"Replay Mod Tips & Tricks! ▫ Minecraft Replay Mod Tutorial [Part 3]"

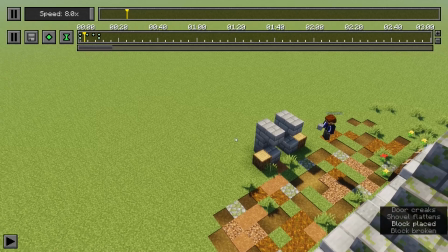So let's play that back now. Crazy grass noise happens, and yep, we're up and over.
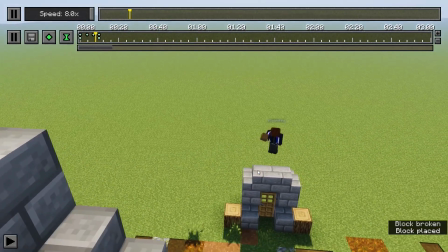That all looks like roughly the same speed, and then it just neatly comes to rest at the end there.
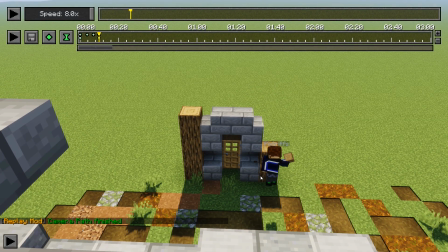Okay, that's looking a lot better. So that's one example of how you can avoid clipping through blocks in your replay footage,
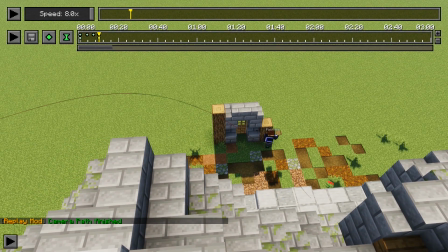just to make it look like you're still able to interact with the rest of the scene as though it's a solid object. Kind of adds to the realism, because naturally a camera operator in the real world wouldn't be able to just phase through a wall in order to get a look at things. Of course,
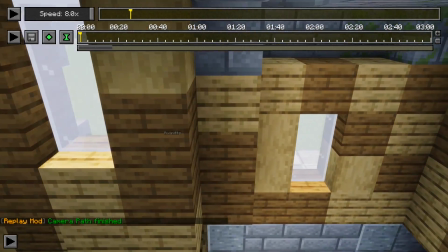there are some places in which phasing through an object probably wouldn't be such a bad thing, particularly if you want to use windows for certain effects.
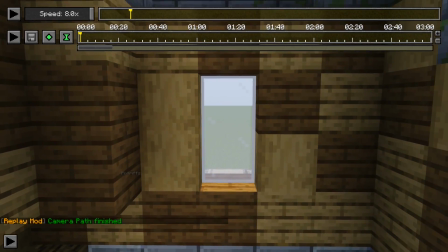I feel like transparent blocks or open doors or something like that are going to be okay to just walk through with the camera.
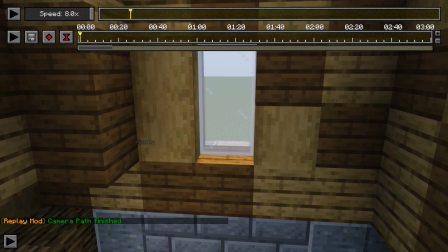And so what I figure we can do is set up a keyframe there and then have that come out, maybe move the scene along a little bit in terms of time.
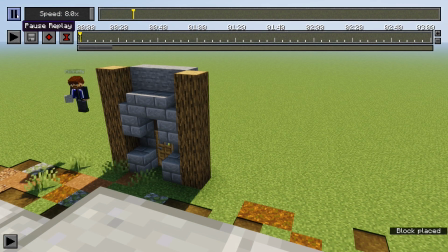So as we come through the window, you see me building up the entrance to this house opposite.
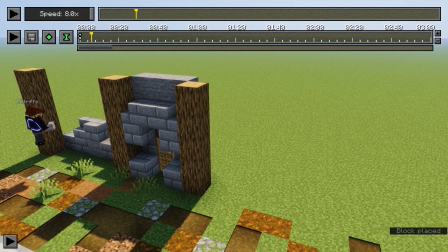Let's pause it there. There we go. We can just make a straight camera move through the window like so.
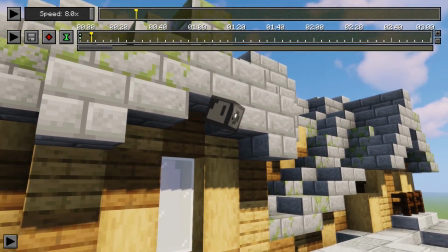Let's check that that looks okay. We'll see. I'm not sure if I'm going to be phasing through the window or not.
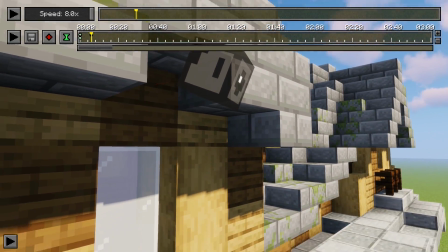The height of the camera is not quite being represented as accurately here because we have the FOV, you know, pushed in a little bit.
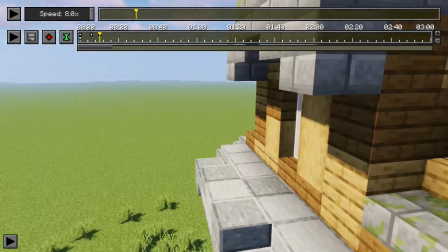And let's make another quick move over to here. And that should curve around from the position where we exit the house via that window.
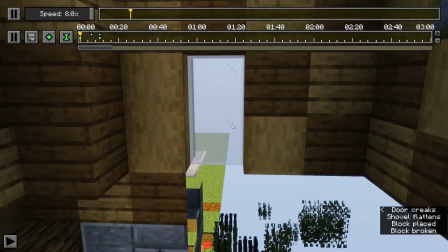Let's set a time keyframe there, and let's play that back and see if it works out okay. It looks like we're going through the window.
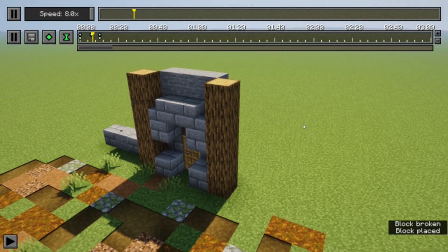Yep, there we go. So the camera path cannot always be trusted in terms of displaying exactly where the camera is moving,
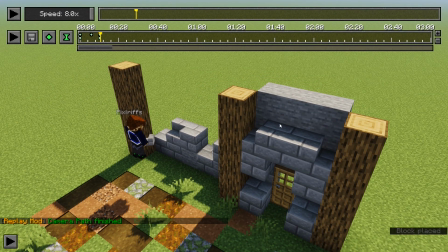but just playing it back in that trial and error process is a really good way of getting the camera moves that you want.
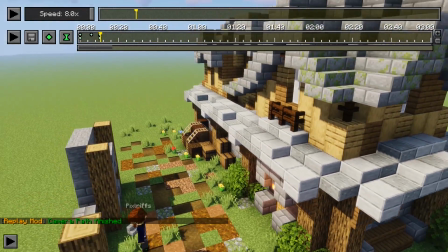Of course, I'm able to do all of this with shaders and stuff on because I have a pretty decent PC, but of course, if you want to make sure that your computer can keep up,
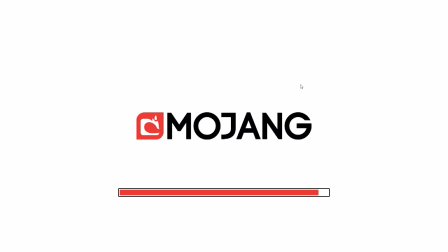you can always disable the shaders until later because it will still be able to perform all of the same stuff without the shaders enabled.
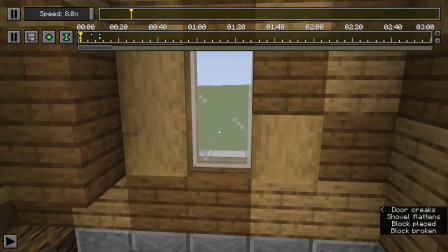Let's scroll that back there, and there we go. We're going through the window. It looks exactly the same.
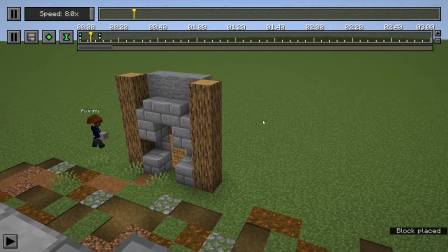It's just that some kind of post-production in terms of the shaders has been added to the scene if we want to add those in later.
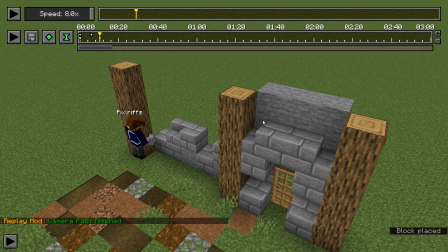So if you find that the camera lags behind a little bit and can't quite keep up, and by the time it's loaded some of the scene in, then the footage is already finished, that's probably a sign that you need to disable some of your graphics options, disable some of the fancier stuff, allow your computer a little bit more time to catch up before you move on with the scene.
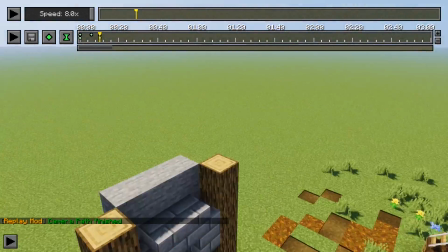And remember, you can set up all the camera moves and stuff like that beforehand, and then add the shaders in at the last minute before you render the scene,
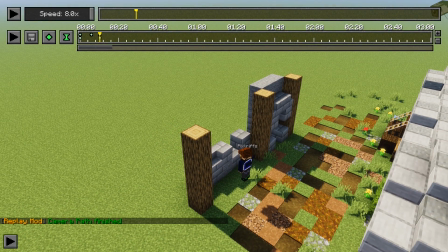and the whole thing is going to look pretty with shaders once it comes out the other side of the rendering process. So in that respect, you should be fine.
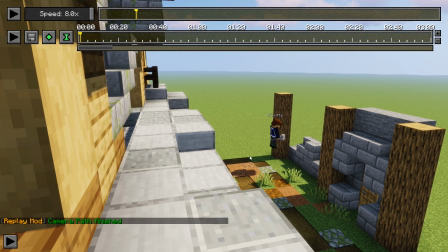While we're talking about camera moves, let's capture a slightly different camera move here where we're actually going to tilt the camera to one side,
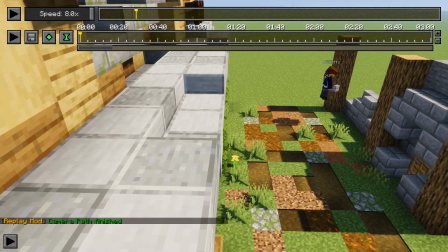maybe as we come off the roof section here, as though the camera is on a kind of roller coaster track that rolls down here into the street and maybe
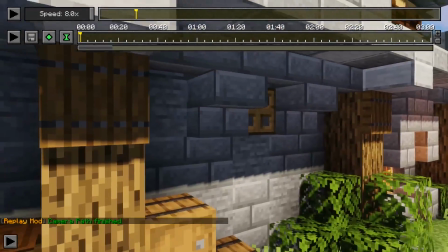zooms in on the player from there.
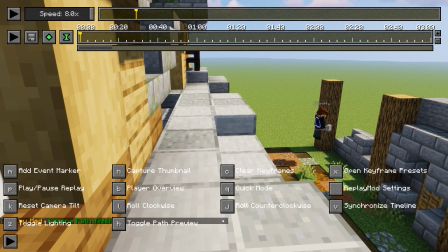So we're going to start up here and we're going to open up the advanced options here where you'll see that there are some camera tilt options for rolling clockwise, counterclockwise, and resetting the camera tilt. So we're going to be using a couple of those.
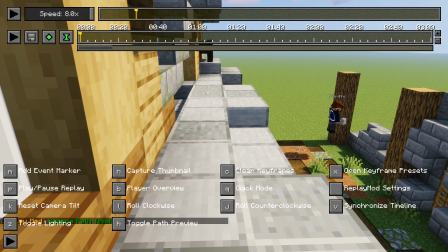I'm going to be rolling clockwise for this one using the L key, but you can do the same with J, and K is going to reset it.
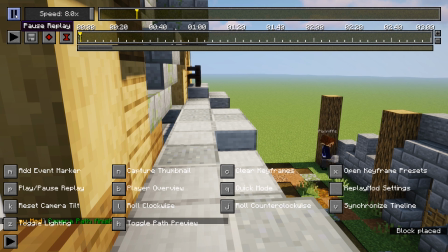So let's start with our position and time keyframes here. We're going to have the scene move along a little bit, but the player is still down there working on the wall, so that's fine.
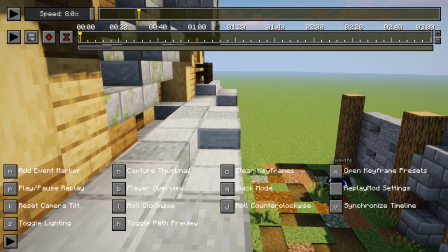I want to move over here and I want to roll clockwise like that.
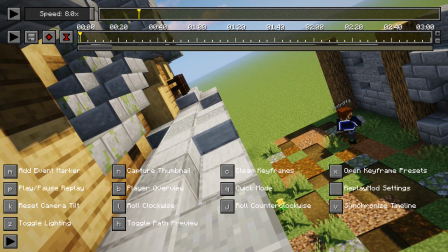It's going to look quite exaggerated right now, but you're going to be able to catch up with that in a second when the camera moves along. Let's make that sort of the first 4 seconds of this. Add a position keyframe there.
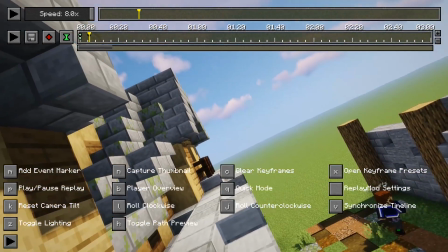And then we're going to have a little bit of a difficult time controlling it because the camera position is still relative to like your horizontal position in the scene.
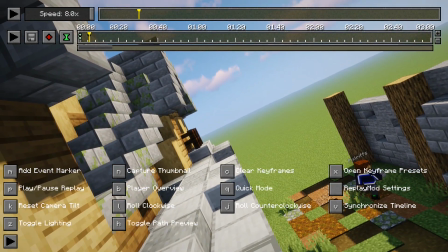So you are going to find that, say, if you rolled completely upside down,
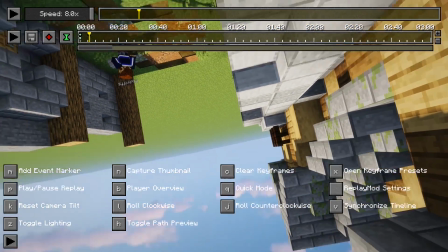sorry if this is getting a bit disorienting for you right now, you'll find that your view is inverted.
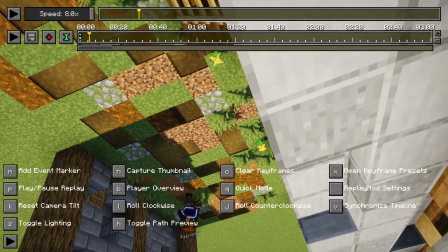So now if I move the mouse down, it's actually tilting me towards the ground as though I was looking down.
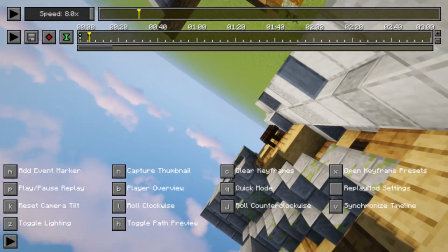It's a little bit weird to control. So we don't want to go the whole hog there.
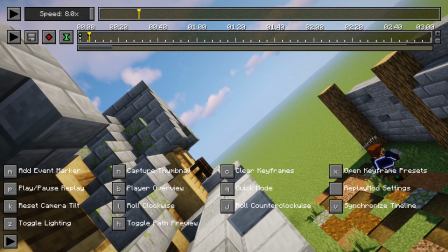We do want to just make sure that we roll off this roof, and then if I hold shift,
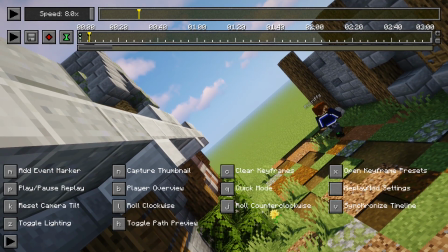I'm actually moving downwards towards the ground in the scene, as though gravity is kind of remaining the same.
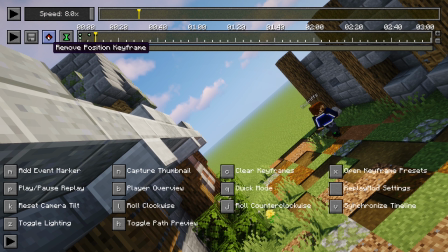Let's make that another 4 seconds like so, and then maybe we will come back to the center of the street,
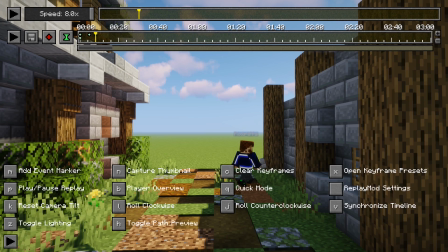zoom in a little bit on the player, and we'll reset the camera tilt to even out the shot a little bit,
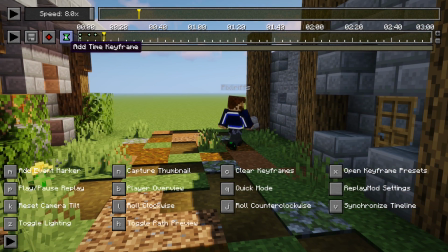and then we'll make that the last 4 seconds there. So let's add another time keyframe, and let's see how that goes.
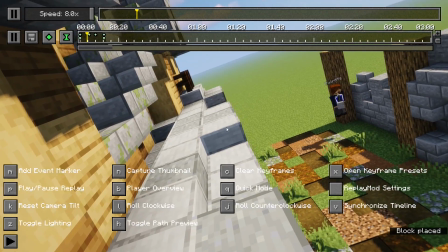There we go, we're just rolling gently off the side of the building here. It feels a little bit disorienting, like we're falling off the roof somehow.
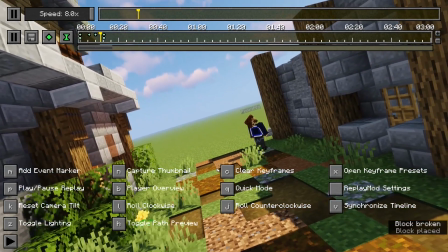But then the scene can roll smoothly down, and this would be really good for making a slow motion video of somebody on a roller coaster.
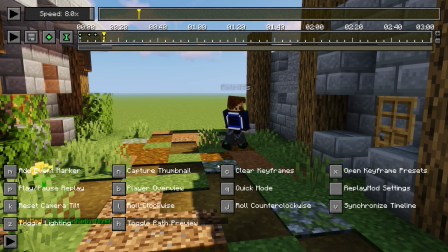You could actually have the camera tilt with them so that the minecart track looks like it's going on a straight line, but everything else about the scenery is tilted at 45 degrees or something like that. I think that'd make a really cool scene.
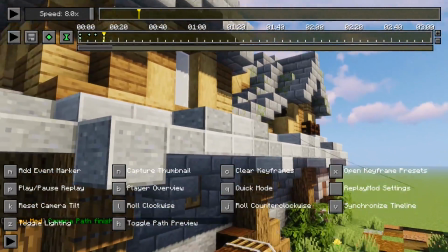So that right there is how you control camera tilt, and I don't use this feature all that often. You'll notice I don't do a lot of like rolling around in my time-lapse footage.
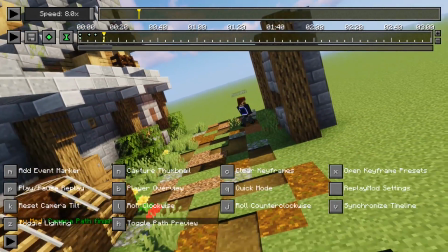You could even set like a Dutch angle and have a really interesting kind of sideways sideways time-lapse like this,
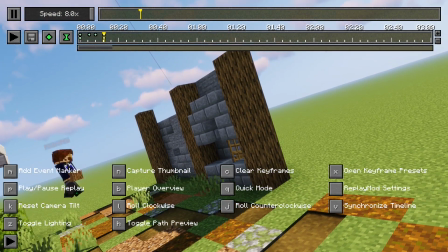where the player is just building stuff in the foreground and everything seems to be up a slope kind of thing.
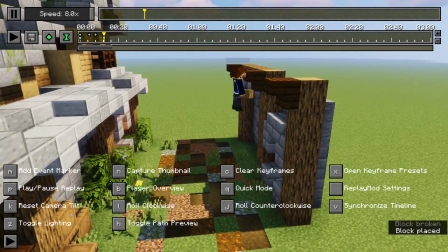But yeah, I don't tend to do that all that much when I do time-lapses because I don't focus too heavily on the cinematic things.
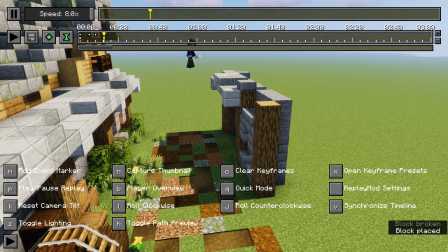The build is kind of the key thing about the scene. I don't want to disorient people too much by having the camera roll around all crazy.
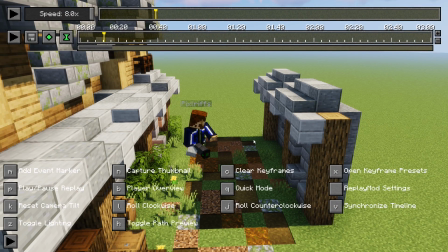But it's good to know that the option is there. While we're looking at the perspective that you're viewing a build from, it could also be interesting to give a first-person view of a build in progress through
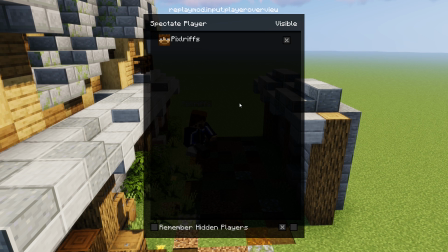the replay mod and be able to re-render it with some visual effects like shaders and stuff like that.
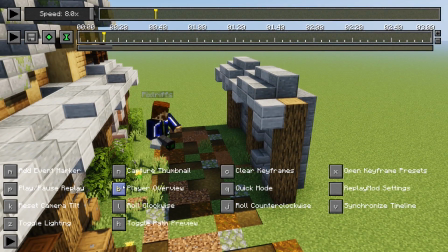And so to do that, you can open up the player overview menu, which I just opened up without really explaining what I
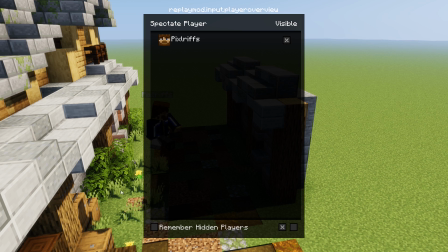was doing. If you press B on the keyboard or click on player overview here, you will find this menu appears, and as before, I can show you that I can toggle the player character in the scene on and off using the visible button here,
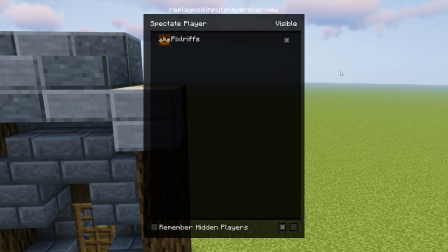but also by left-clicking on the player over here, I can actually get into the player's point of view,
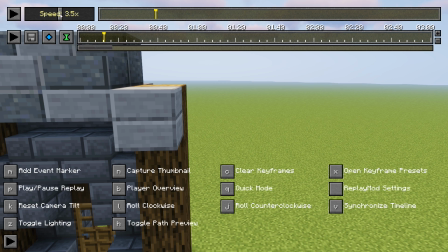and you'll notice the keyframe here has changed to a blue keyframe, which is going to be from the spectator's perspective. So if I add some spectator and time keyframes to the timeline here, I let this move on,
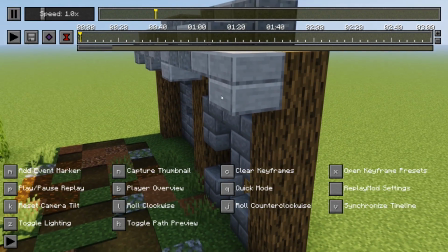it's basically showing you all of the stuff that I've done while I was building the scene,
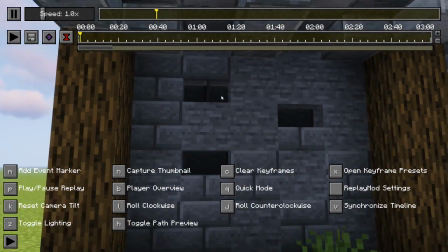but without all of the GUIs, the hotbar, the creative menu inventory, my hand being visible, that kind of stuff.
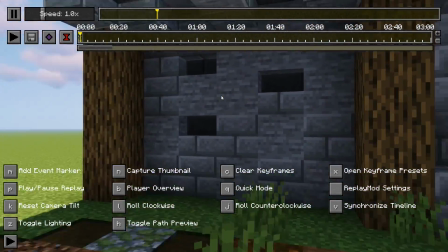You don't see any of that. All you see is kind of what you might see in real life, I suppose, like a person moving around a scene in first-person view.
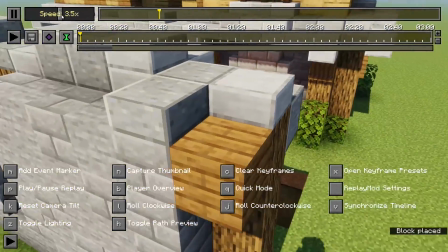I didn't pick a particularly great example, so there we go.
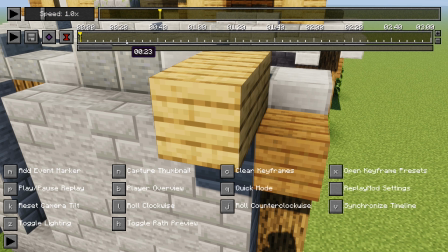I'm going to speed the scene on a little bit until I get to a point where I've started building, and I find that if you're doing stuff in first person, especially in the replay mod,
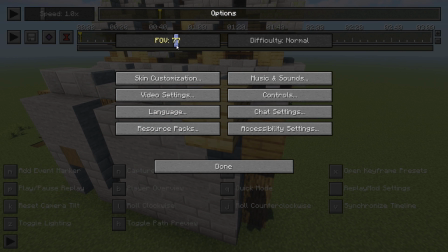you probably want to zoom this out so the field of view is a little bit closer to what you're playing with naturally.
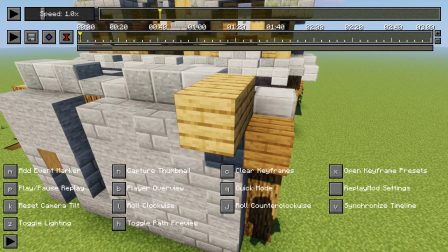Otherwise, things can look a little bit unnatural because your eyes don't focus in with that kind of tighter field of view. You tend to be able to see quite a lot around you in first person, so zooming it in can make people feel a little bit motion sick or nauseous.
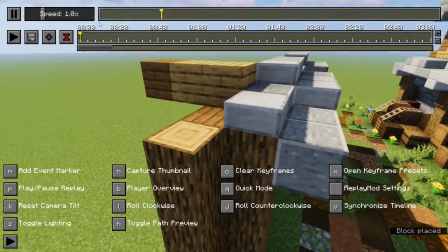I also recommend sticking to slower speeds. Like real-time speed is probably a good idea for first-person view because once stuff speeds up,
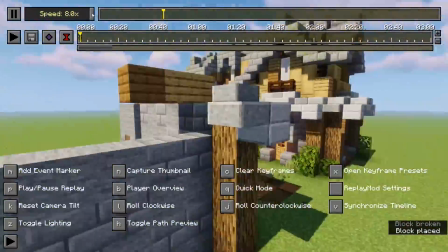it starts to become a little bit incoherent because naturally I jerk the camera around a whole lot.
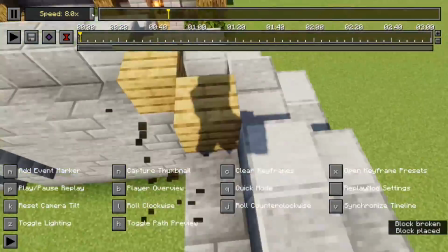You might be different, especially if you're somebody who plays without view bobbing or you have a much more precise idea of what you want out of
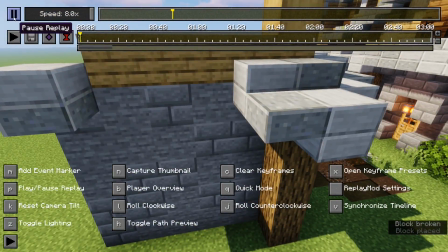a scene, but right now this all looks completely disorienting, and that kind of speed only really makes sense if you're looking at something from a first-person view and the camera can be more static. It's a fault of mine that I move the camera around a little bit too much when I play anyway. I'm constantly looking around me, looking at the scene and figuring out what details I can change or add,
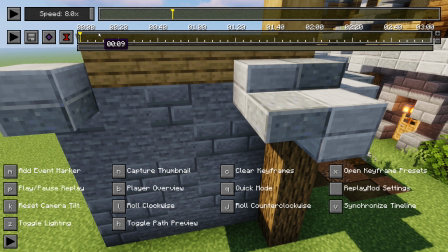and unfortunately that doesn't translate particularly well when that's all happening at 8 times the normal speed. So I recommend slowing that down to something approaching real-time speed. Maybe go double speed if you feel like you absolutely have to set up the scene that way, because that might be a little more bearable for people to watch.
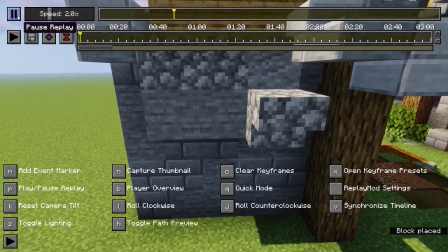You're not going to be jerking the camera around all over the place at that point, but still, I recommend sticking to real-time if you can.